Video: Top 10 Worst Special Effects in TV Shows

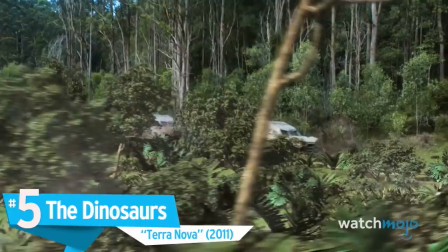4:10 Number 5, The Dinosaurs, Terra Nova.
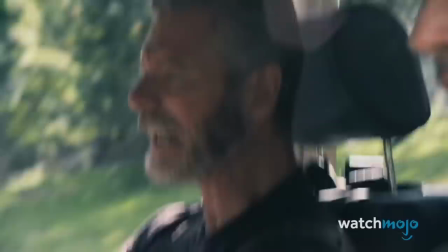4:17 Terra Nova would either live or die on its special effects. Unfortunately, it was the latter.
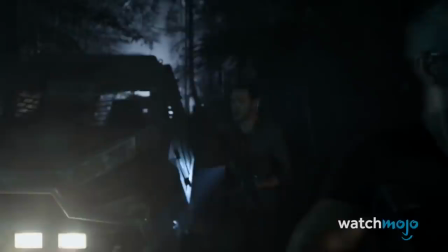4:22 The sci-fi series showed terrific promise, it was executive produced by Steven Spielberg, and it had an exorbitant budget of $4 million per episode.
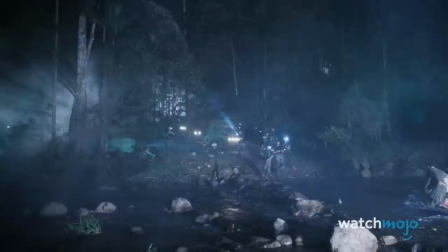4:30 And while While Spielberg may have revolutionized special effects with Jurassic Park, the dinosaurs in Terra Nova were a joke by comparison.
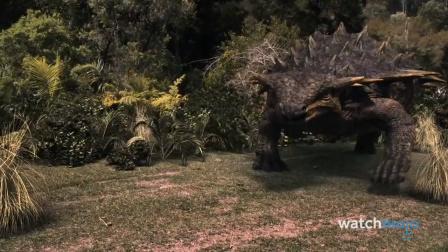4:37 For a show that revolved around its dinosaurs, the creatures often looked way too computerized, leading to some negative critical reception and little attention from the general public.
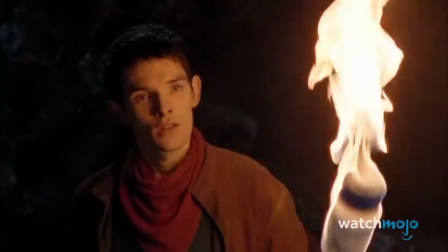4:46 The show was canceled after just 13 episodes. We're not saying that the poor effects caused its premature cancellation, but they certainly couldn't have helped.
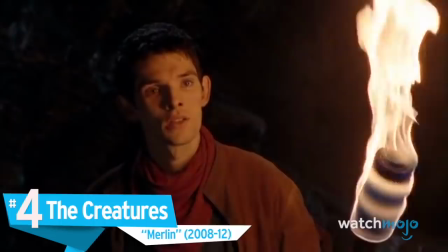4:56 Number 4. The Creatures Merlin.
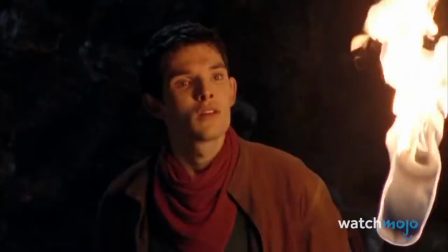5:03 Like most fantasy shows on TV, Merlin wasn't much of a looker. Hey, not every channel can dump tens of millions of dollars into a show like HBO can.
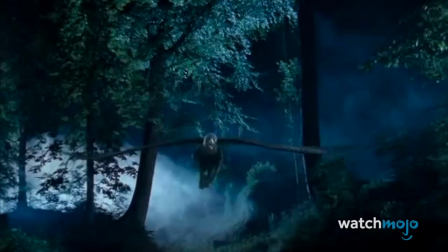5:12 Merlin was a BBC One production that served as a reimagining of sorts of the classic Arthurian legends.
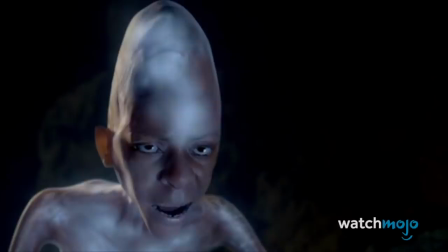5:17 Unfortunately, the special effects often proved to be a liability. Nearly every creature on the show was some sort of artificial CGI creation.
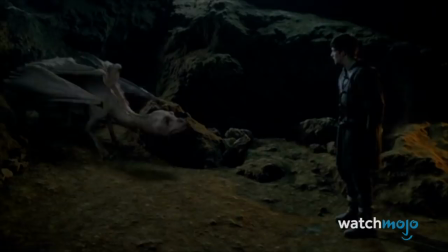5:25 With laughable green screen work, and the action that's often shot in a cramped, unclear manner to mask its very obvious low budget,
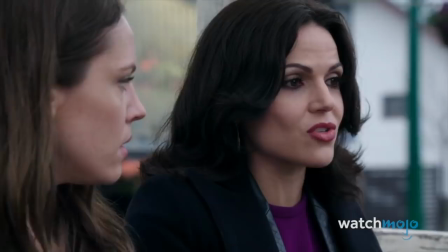5:32 Merlin may not have been such a bad show, but it certainly didn't get renewed to five seasons based on its special effects.
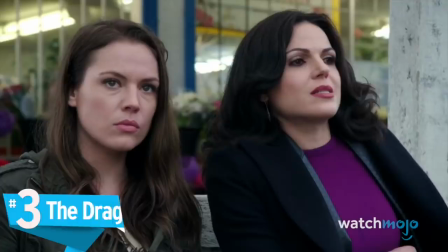5:38 What happened?
Number 3, The Dragon, Once Upon a Time.
Guess I should just cut to the chase.
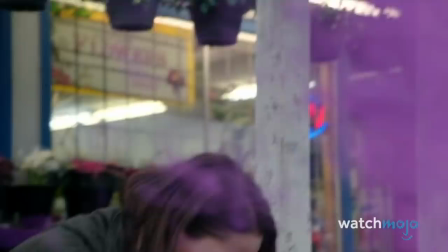5:45 Once Upon a Time is a fun show, but its special effects are admittedly not always up to standard. But we can roll with that.
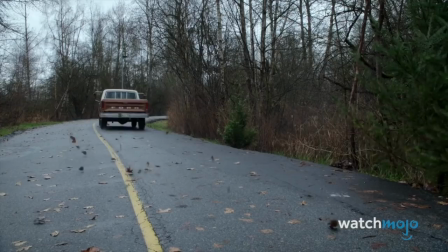5:51 It's part of its charm. However, there's simply no excusing the laughable scene in which Lily transforms into a dragon. It all starts with Lily's very generic yellow eyes, and it only goes downhill from there.
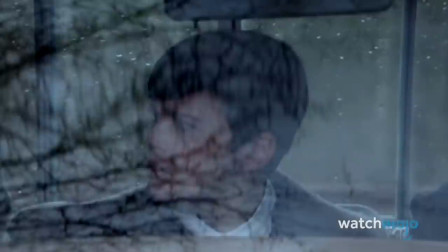6:03 We can't help but snicker when she's in full dragon form, as it looks more like something a 10-year-old would put together on a laptop for a school project.
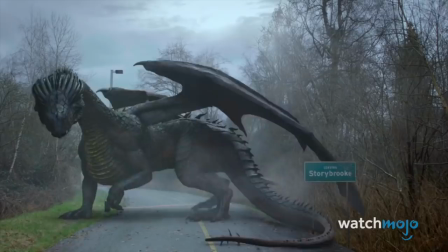6:10 It doesn't help that the scene contains epic music, like we're supposed to be in awe of this magnificent dragon, rather than laughing our heads off.
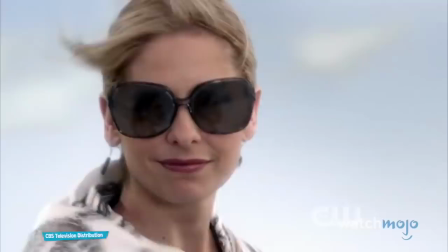6:17 Really?
Number 2. The Boat Scene, Ringer This reminds me of Tahoe. It's scenes like this that make us question what goes on in the minds of producers and special effects artists.
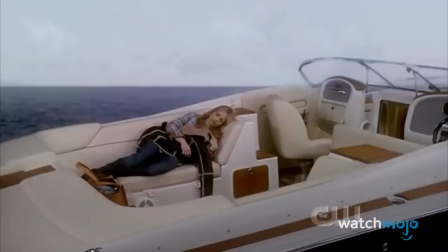6:26 Surely this was a significant matter of budget or time, because we have no idea how this would make it to the air otherwise.
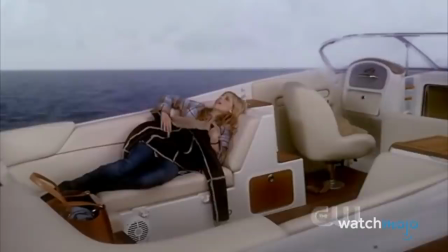6:33 This scene from the CW crime thriller contains what is arguably one of the worst uses of green screen ever.
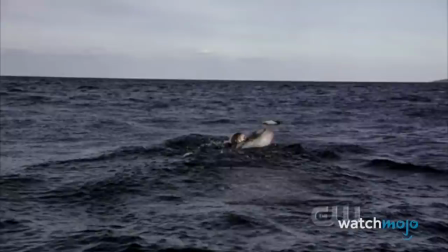6:39 The lighting doesn't match and the background is generic and cheap, both of which make the fake bouncing and wind all the more obvious.
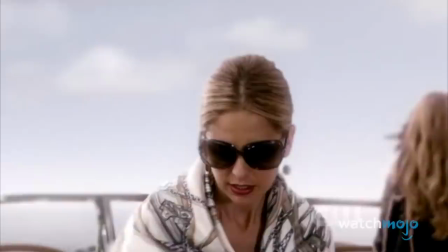6:45 It looks like something you would find on cheap daytime TV commercials, not a show starring Sarah Michelle Gellar on a major network.
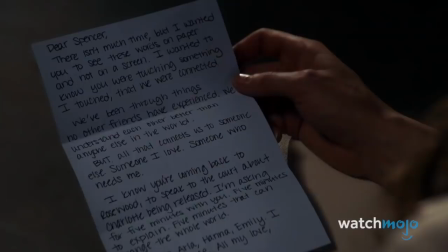6:51 And this was the pilot! Talk about a bad first impression. Before we unveil our top pick, here are a few dishonorable mentions.
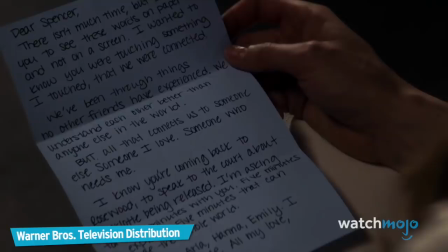7:00 I wanted to know you were touching something I touched. That we were connected. There's a ghost.
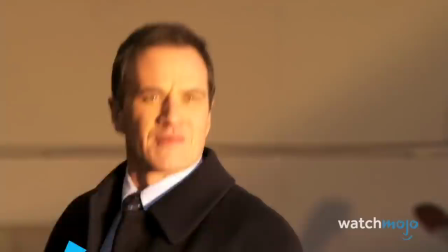7:07 Peter.
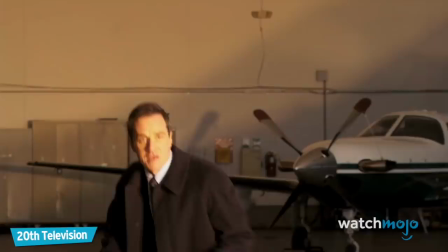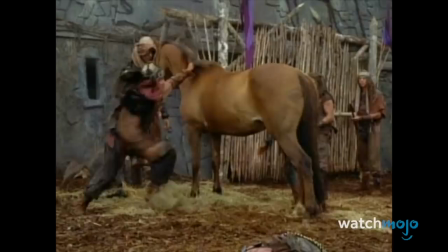7:13 Number 1. Everything. The Legendary Journeys.
Cupid, can we at least talk about this?
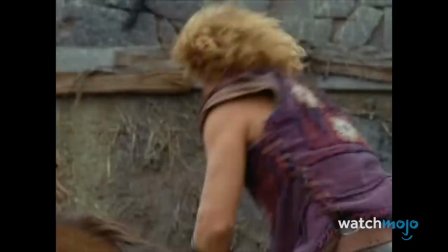7:19 Hercules' The Legendary Journeys is certainly legendary alright. right? This show encapsulates everything that was both awful and glorious about cheap 90s TV,
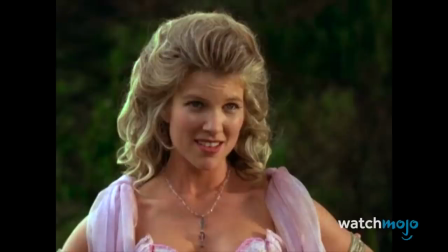7:28 as its acting is very cheesy and its effects are considered some of the worst in television history.
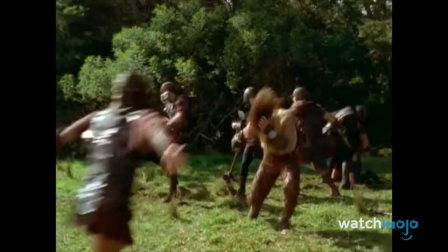7:33 And yes, that includes shows from the 50s and 60s. The show tried everything and it sucked at them all, including pathetic green screens,
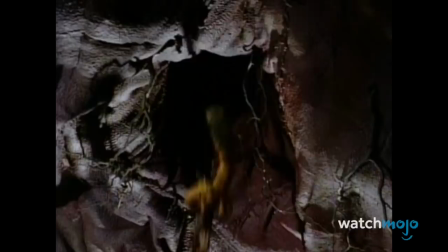7:41 wretched and cheap CGI creatures, and various poorly implemented camera tricks, like forced perspective.
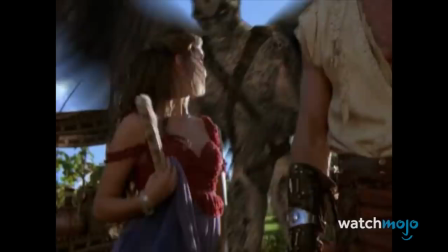7:47 Intentionally cheesy Crazy or not, there's no watching Hercules The Legendary Journeys without shaking your head in bemusement.
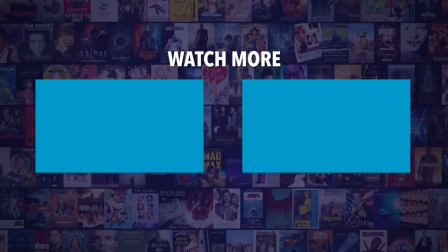7:57 Do you agree with our picks? Check out these other great clips from WatchMojo, and be sure to subscribe and ring the bell to be notified about our latest videos.